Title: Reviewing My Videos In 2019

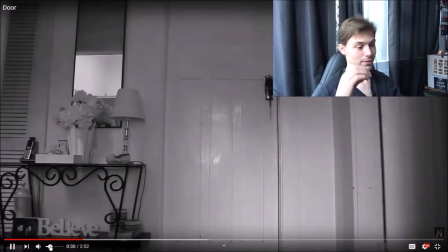482s
it came up from an idea from a friend so i was like door how can i actually make these videos interesting i thought let's get some
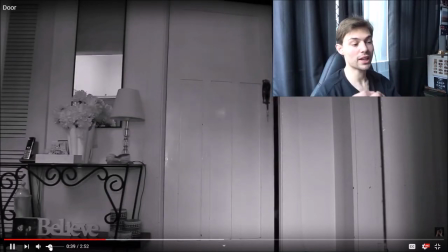491s
catchy music and create something with the door but make it like uh the door is moving but nothing is else moving around it kind of thing so
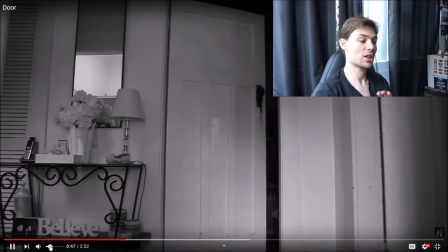500s
like as you see here the door opens it closes but it sinks in with the music and
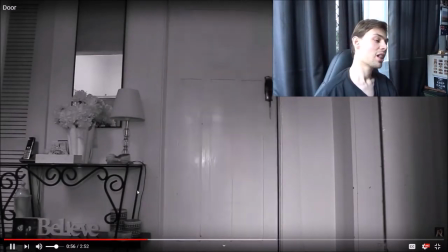509s
it's like kind of dancing with the music like it's just a little little fun
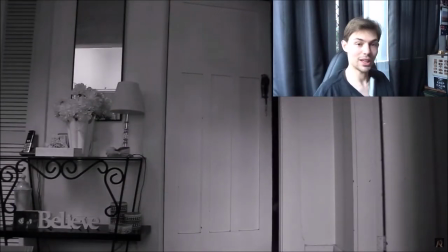514s
video that i wanted to try and like that that post editing where
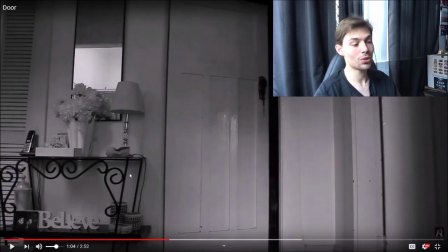519s
all i'm doing is just like in the actual recording i'm just opening and closing the door and every time you see it it's all just cuts of the same video of the same scene but it's just been edited and cut and then edited again so like this i open the door
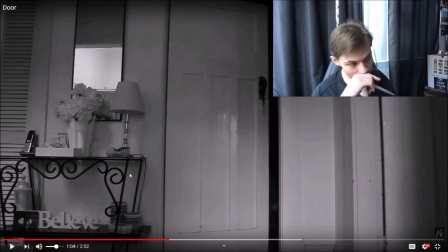536s
like once twice or three times and then just cut all those together so like i would open it wide i would open it small close it and then there's another door here that i use that i just i feel like i needed a transition and not stay on the same one so that was kind of the the reason for that
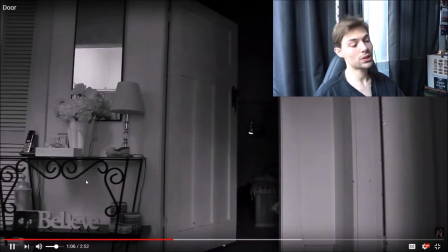553s
and then all the rest was just post edited like just with the
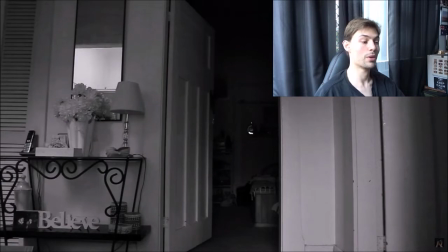558s
and then i leave the door open and
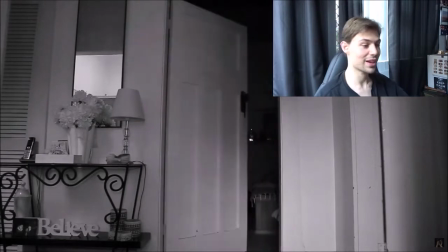563s
then it kind of dances with the music again my favorite
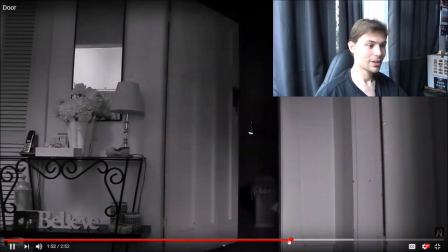568s
part is gone and it goes and
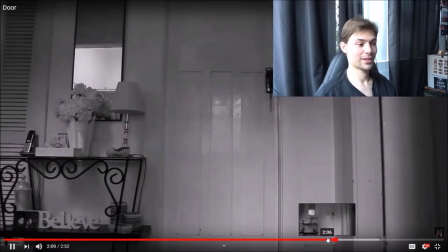578s
then it goes that yeah like that was I don't know I was proud of that video
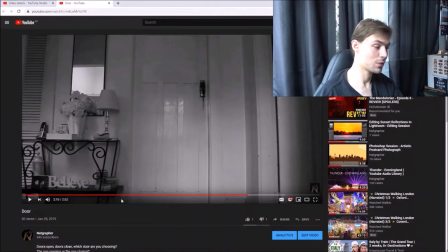584s
like I think there was nothing wrong with it but this has a dislike as well with only 30 views so it's one dislike but I thought Come on. Why there's there's nothing wrong with like a little bit of kind of that. That's fine Come on line up.
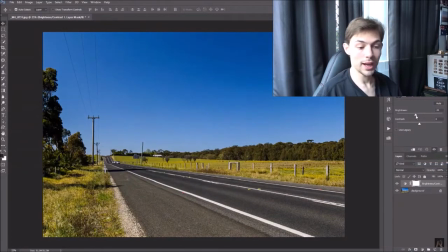600s
All right, so let's go to some of my editing videos now which I think oh there's music in this too
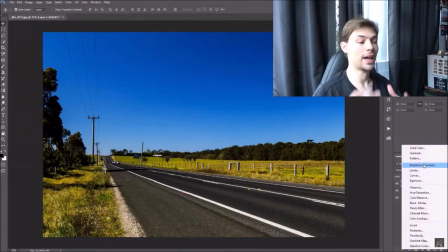608s
see some videos I like to do commentary and some days I just don't feel like it and it's not like a lazy thing it's not it's like I'm in a good mood to
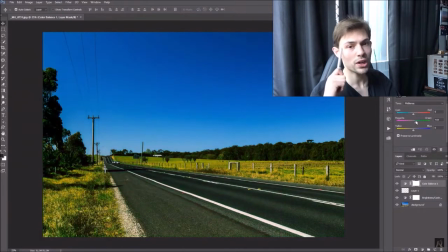616s
talk that's why I'm doing it like this but some days where I just want to concentrate on what I'm creating and I'm I can't have that
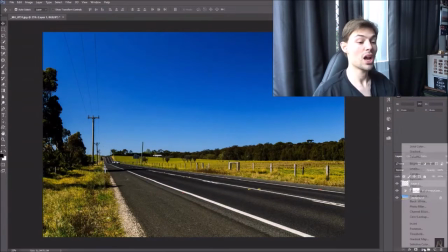624s
multitask of like saying okay I'm doing this I'm doing this I'm doing this I just want to create something in my mind without talking because most of
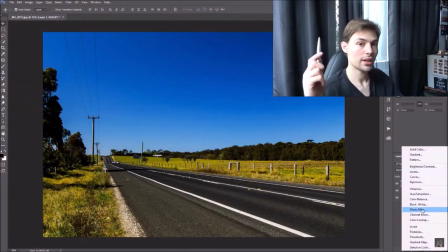632s
the time when I do edit I don't say a word i don't like any outside things bar just music like i can listen to music but even
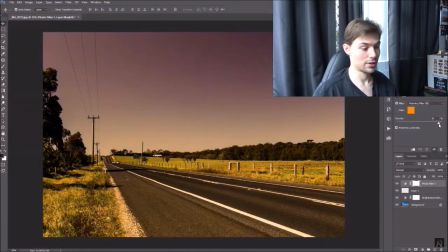640s
sometimes then it's like i gotta turn it down to to focus on what i'm creating so so the the main point was as you can see
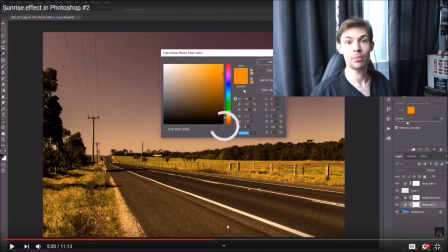649s
here it's a bright obviously sunny day like in the middle of the day but i created it to feel like it was like a
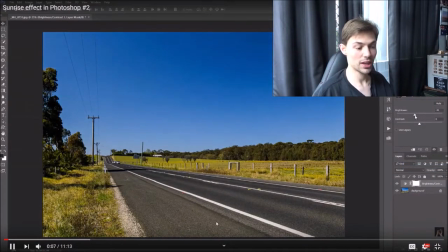656s
morning vibe morning sunrise dust uh no not that's dawn video uh
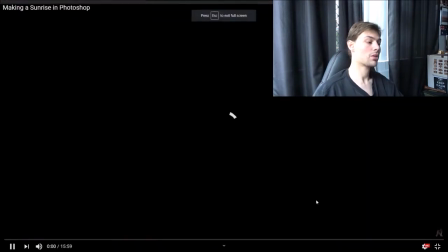664s
so yeah that was like as you can see like i feel like i did a good job like making a sunrise the first shot was like was that the first part of second i think it was the second part so yeah